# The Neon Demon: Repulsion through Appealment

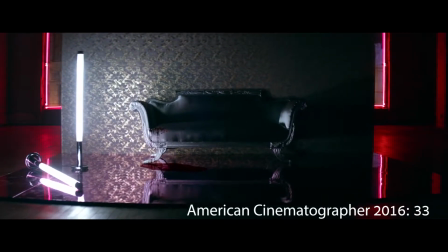[2:20]
The director, Winding Refn, states, "The first scene of a movie defines the style.
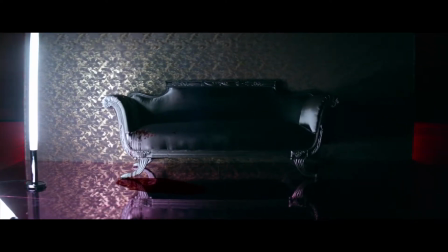[2:25]
When closely analyzing The Neon Demon, the statement can certainly be confirmed."
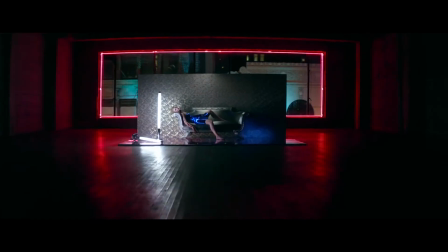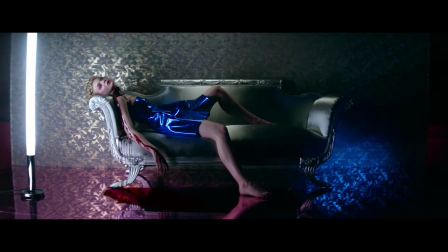[2:36]
This first essential scene illustrates the polishing way of repulsiveness through cinematography of beauty, which is Refn's intention throughout the whole movie.
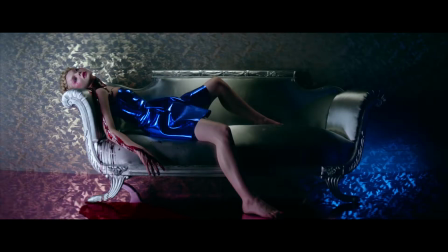[2:44]
In The Neon Demon, we are presented with an establishing shot that introduces us to a quite disturbing scene. A young model with a cut-open throat lies on an ornate sofa, with arched cornucopia arms supporting her delicate body, situated in a fashion-like pose.
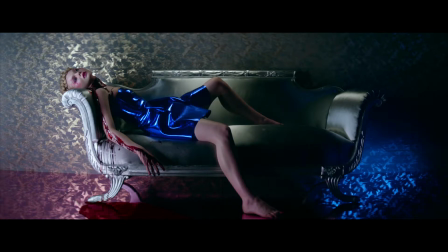[3:00]
Even before the camera slowly pulls back to reveal that this bloody scene is actually a photo shoot, there's something peculiar going on. We see a gory shot, but in a beautifully decorative way.
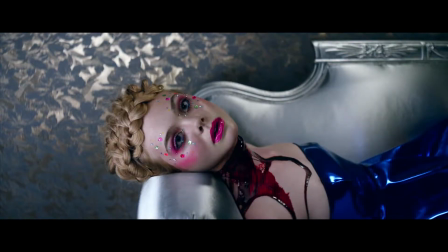[3:13]
The following close-up allows the viewer to scan the blood in glittery details.
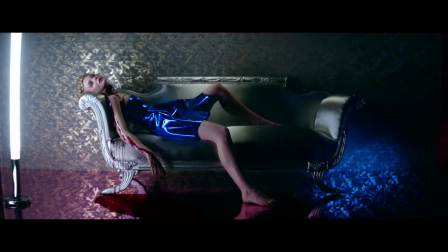[3:18]
No dialogue is present to provide information, but the diegetic sound of the camera flash reveals to the audience that somebody is photographing her,
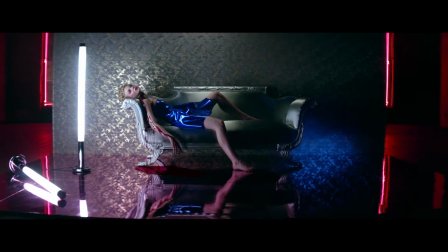[3:26]
as the camera cuts away to a man standing in the darkness.
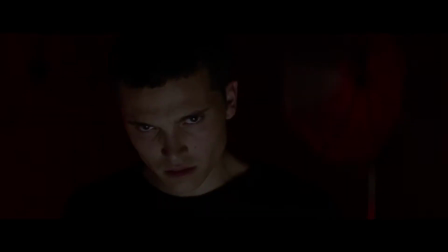[3:29]
He creates a sense of something unknown, as we still don't know if he just killed the girl or if he is just visiting a crime scene.
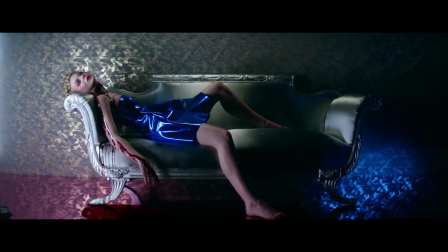[3:36]
Then we go back to the girl. The camera pulls out slowly, and it becomes clear it is a photography set.
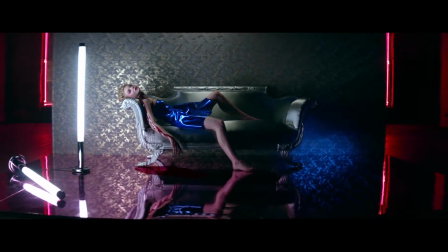[3:42]
Not only is the tone merely created by playing with expectations, the duality of repulsiveness and beauty is in a very direct manner sensible for the viewer.
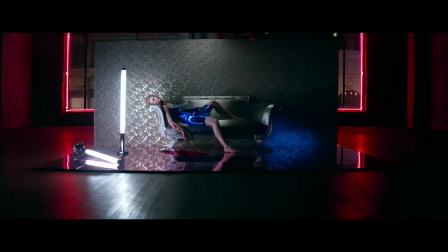[3:51]
The tension that is being demonstrated here is strengthened by the fact that the pacing is very slow.
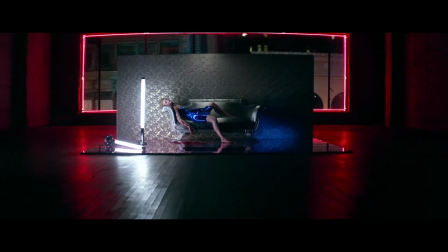[3:56]
You don't immediately see what is really going on in the scene, and the scene can suggest that she has simply been murdered.
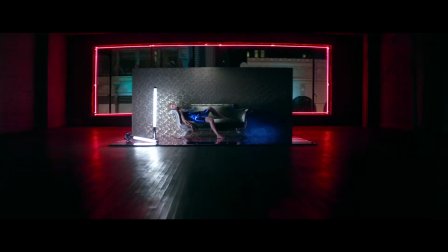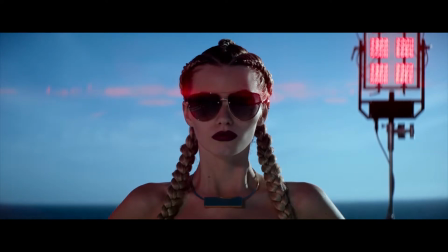[4:08]
One of the things that stands out in this horror movie is the merging of beautiful artificial perfectness with nasty, gory images.
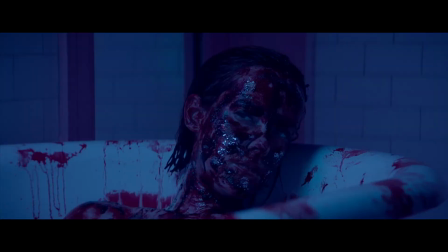[4:15]
The alienating mixture of these elements is something that sparks interest and formed the departure for this research.
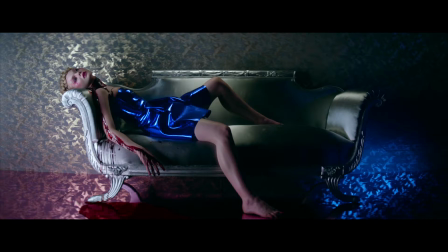[4:23]
There's something unusual in the way the Neon Demon works, in a dichotomous sense. The scene validates the following hypothesis.
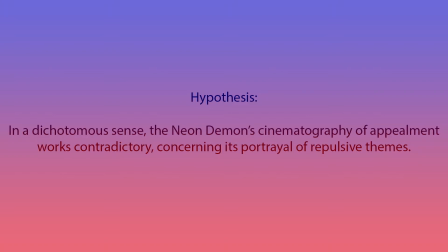[4:30]
In a dichotomous sense, the Neon Demon cinematography of Appealment works contradictory, concerning its portrayal of repulsive themes. In order to come to the conclusion, the notion of dichotomy must be clarified first.
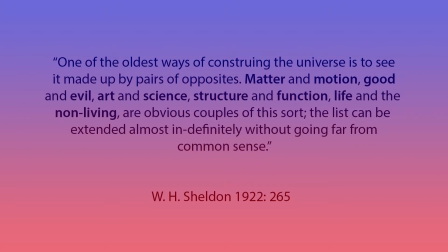[4:44]
A dichotomy could be explained by the following quote. "One of the oldest ways of construing the universe is to see it made up by pairs of opposites. Matter and motion, good and evil, art and science. structure and function, life and the non-living, are obvious couples of this sort.
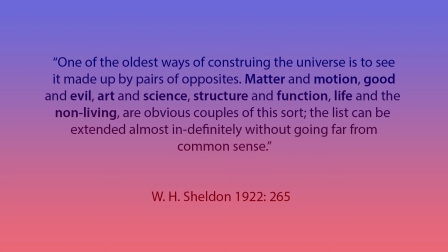[5:04]
The list can be extended almost indefinitely without going far from common sense. Although this might seem as a rather old source, the theory behind it is not outdated at all.
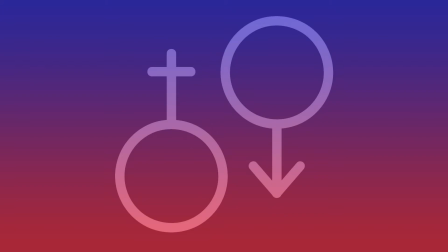[5:18]
Scholars such as Sheldon remind us that humankind has a certain tendency to think in binary oppositions, regardless if these oppositions are considered truly oppositional or not.
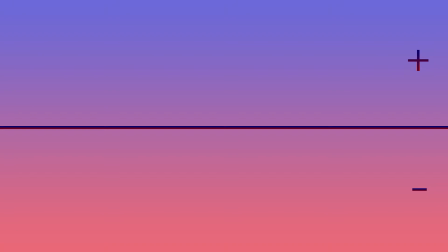[5:29]
As Sheldon pointed out, one way of construing the universe is to see how it is made up by pairs of opposites. Good and evil, white and black, sound and silence, life and death.
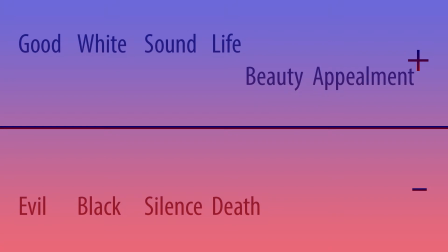[5:44]
And when looking at antonyms of beauty and appealment, the oppositions are considered ugly and repulsive. In this regard, the Neon Demon seems to work in a contradictory way.
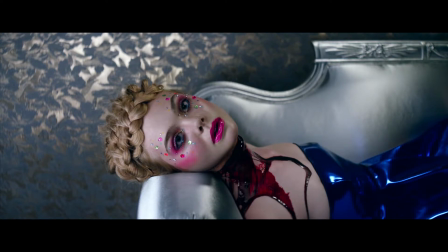[5:58]
During the movie, we see characteristic horror subjects that are considered ugly and dirty.
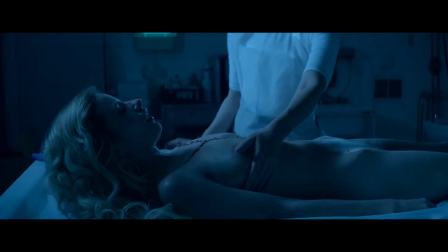[6:03]
Blood, necrophilia, murder, cannibalism, broken limbs.
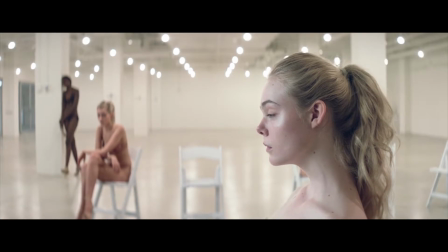[6:09]
But the cinematography is used to convey a story world of the fashion industry through its obsession with perfection, beauty, and spotlessness.
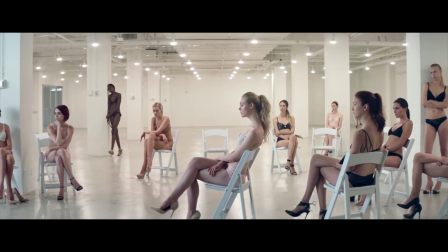[6:18]
The movie is shot with Cooke Crystal Express lenses, carefully selected to convey a strong sense of beauty, perfection, and flawlessness.